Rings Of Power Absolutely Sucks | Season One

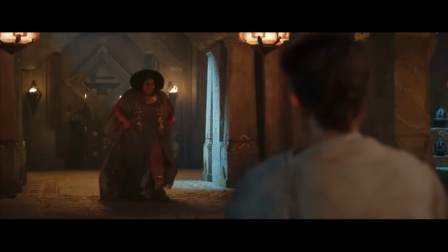These wands are turning my mind to mush. He was off to mind quartz chasm today.
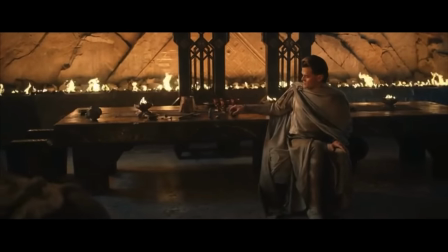You know Deesa, there is no secret worth concealing with deception."
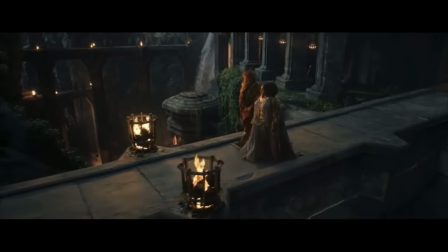Deesa, played by Sophia Nomvetti, is legitimately the best character in this show.
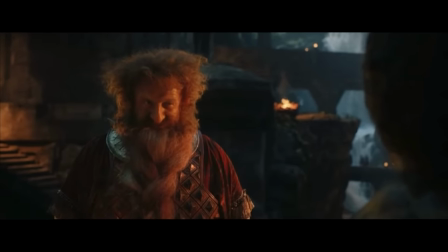Considering how good Dr. Oz and Discount Gimli's chemistry is, I wish she got more screen time along with them.
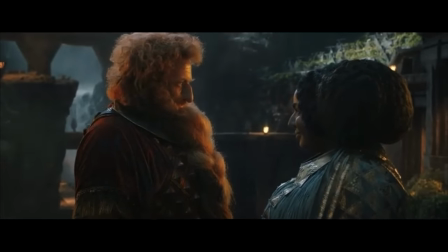This is also where the fanbaiting by Amazon becomes obvious, because I think it's near universally agreed that she's the best actor and character here after all.
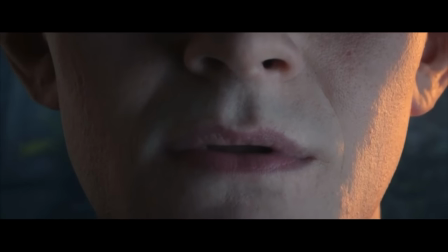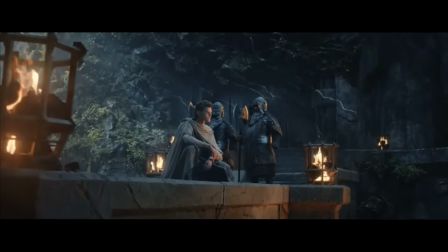Even camera angles and certain shots in this show look wonky as fuck.
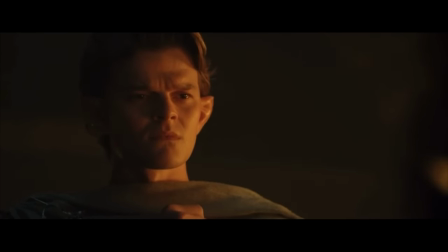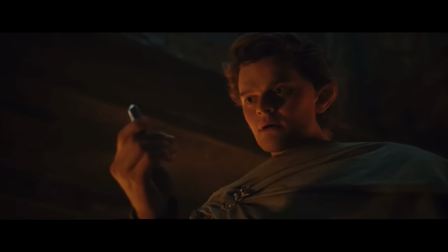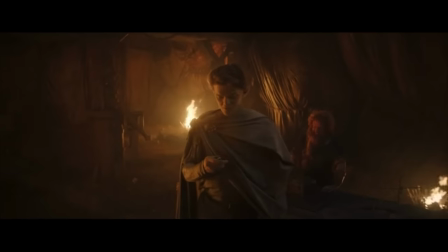I'm not sure if this was in the appendices, but it seems like it's reaching to make the origin of Mithril, or Mithril itself, something of significance in the show's storyline.
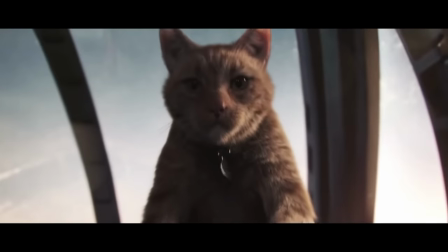Much like Captain Marvel did with Nick Fury, did I need to see how he lost his eye?
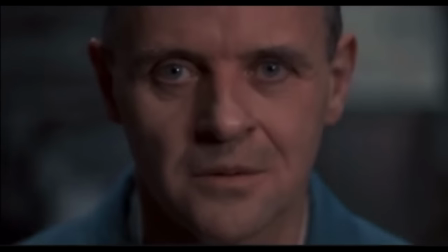Did I need to know the Joker's origin? Did I need to know Hannibal Lecter's? And it's not even interesting.
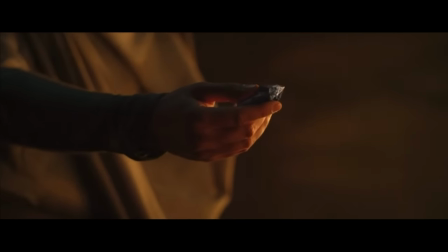It's partially Membibary, partially we need a reason to do the thing. Let's include something people know.
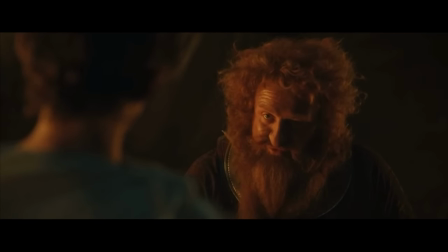And its origin isn't even clever, it's discovered through mining. Wow. Neat.
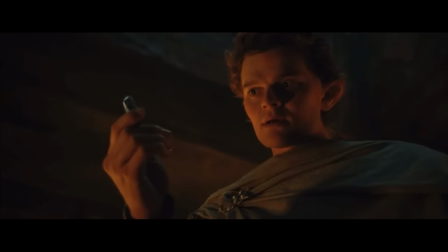So basically, exactly like I would have figured. In this scene, though, we really start to see Durin and Elrond's friendship as a highlight of this shitty show.
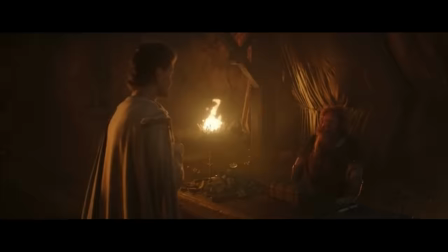Or at least allowing it to have some sort of respectable character and actor integration.
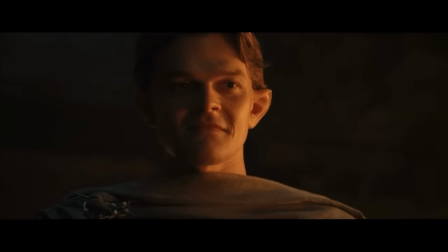There's some reasonably well done acting that's propping up an unbearably bland script. and the actors have genuine chemistry.
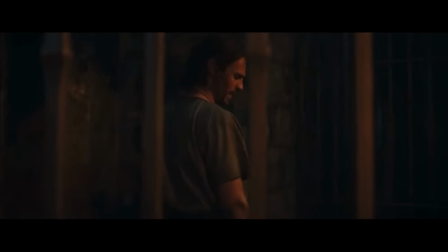It seems to me that you do well to identify what it is that your opponent most fears.
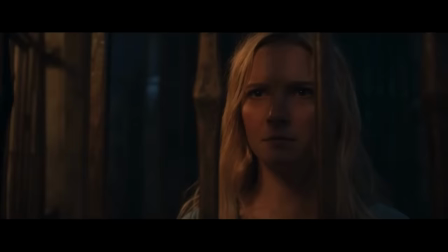Give them a means of mustering it, so that you can muster them.
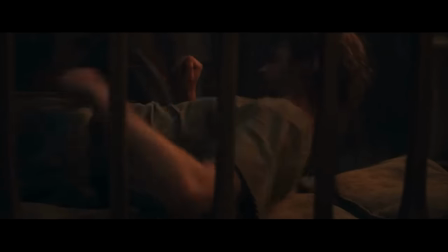This dude's totally not Sauron. He's not conniving or sounding manipulative or anything.
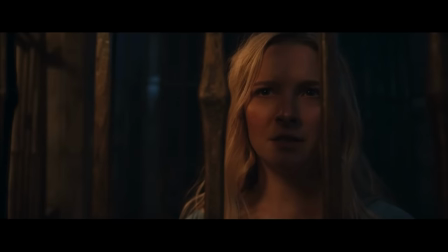Apparently the actor didn't know he was Sauron until multiple episodes into filming. And like, just, how?
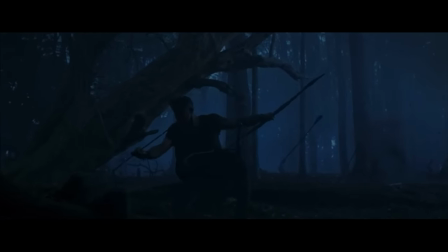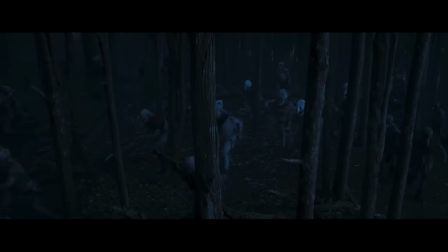this is where the show really started to wear me down because it's a perfect culmination of everything wrong with it first i'll get this out of the way
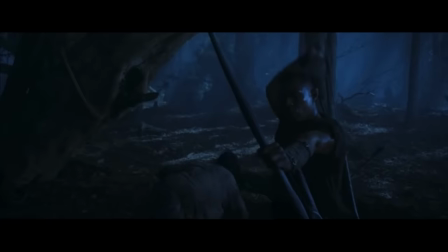the catching of the arrow is really cool slick idea but they of course have to do it in slow-mo hi zack snyder if you
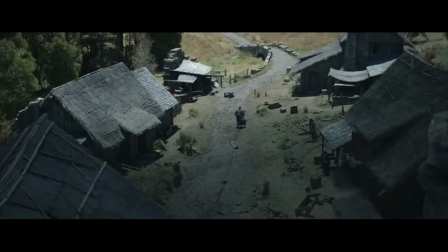know my opinion on zack snyder you know i am not particularly fond of that what is zack snyder known for people who think i was known for slow motion i like slow motion i don't really like slow motion that much. I don't really like slow motion that much. I don't really like slow motion that much.
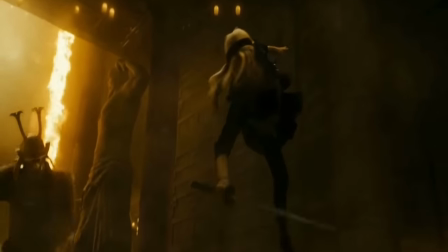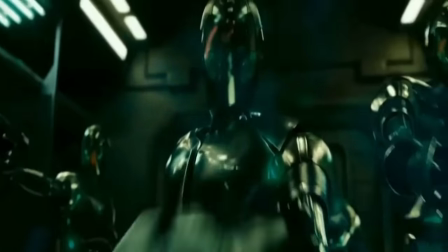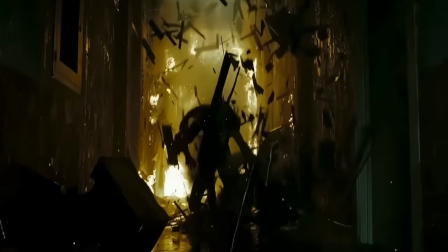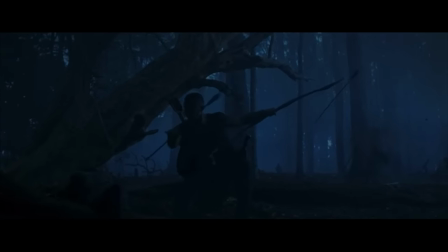The application of slow motion in this instance is supposed to imply drama. It's supposed to create a sense of tension for the audience.
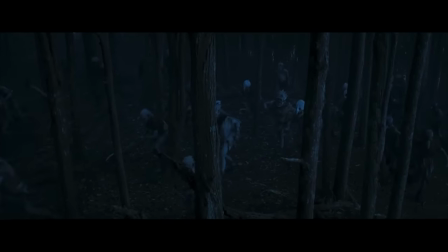Unfortunately, we're not invested in the characters whatsoever, nor do we actually feel scared for their safety anyway.
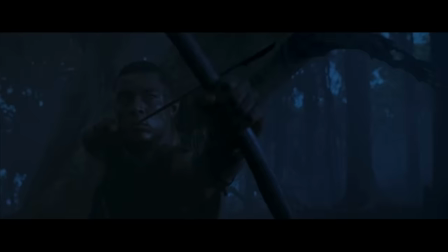Implied drama where there is none, demanded tension when there's nothing to be found,
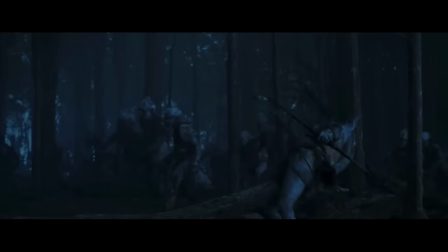all because the script hasn't given us a single reason to give a flying fuck about these characters.
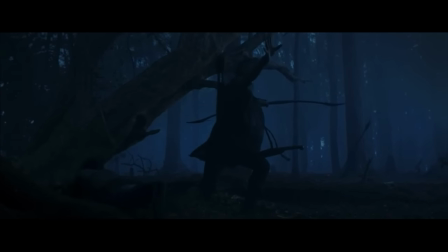The music here is genuinely misplaced too. The implied and desired mood of the scene doesn't fit or seem like the right choice considering what's actually happening.
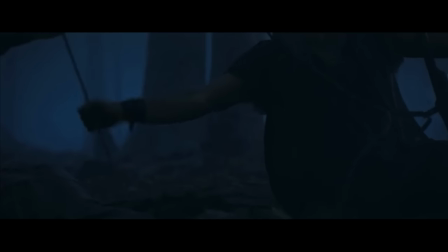The musical score has been a huge problem that I mentioned in my previous video, but it really ramps it up throughout the remaining episodes.
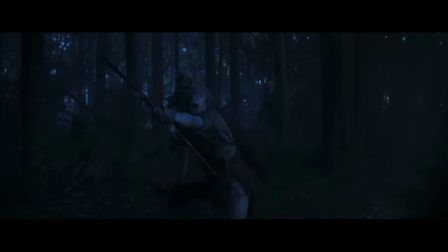It's like the music's trying to make up for a lack of weight in the script, and in doing so becomes overbearing and actually brought me out of the show even more than I already was, because of how misplaced it felt. I can almost feel the showrunners screaming at the composer about being more and more epic.
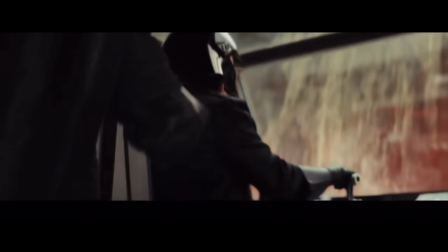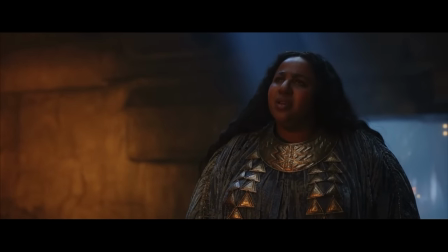Give him time. Even the hottest coals eventually cool.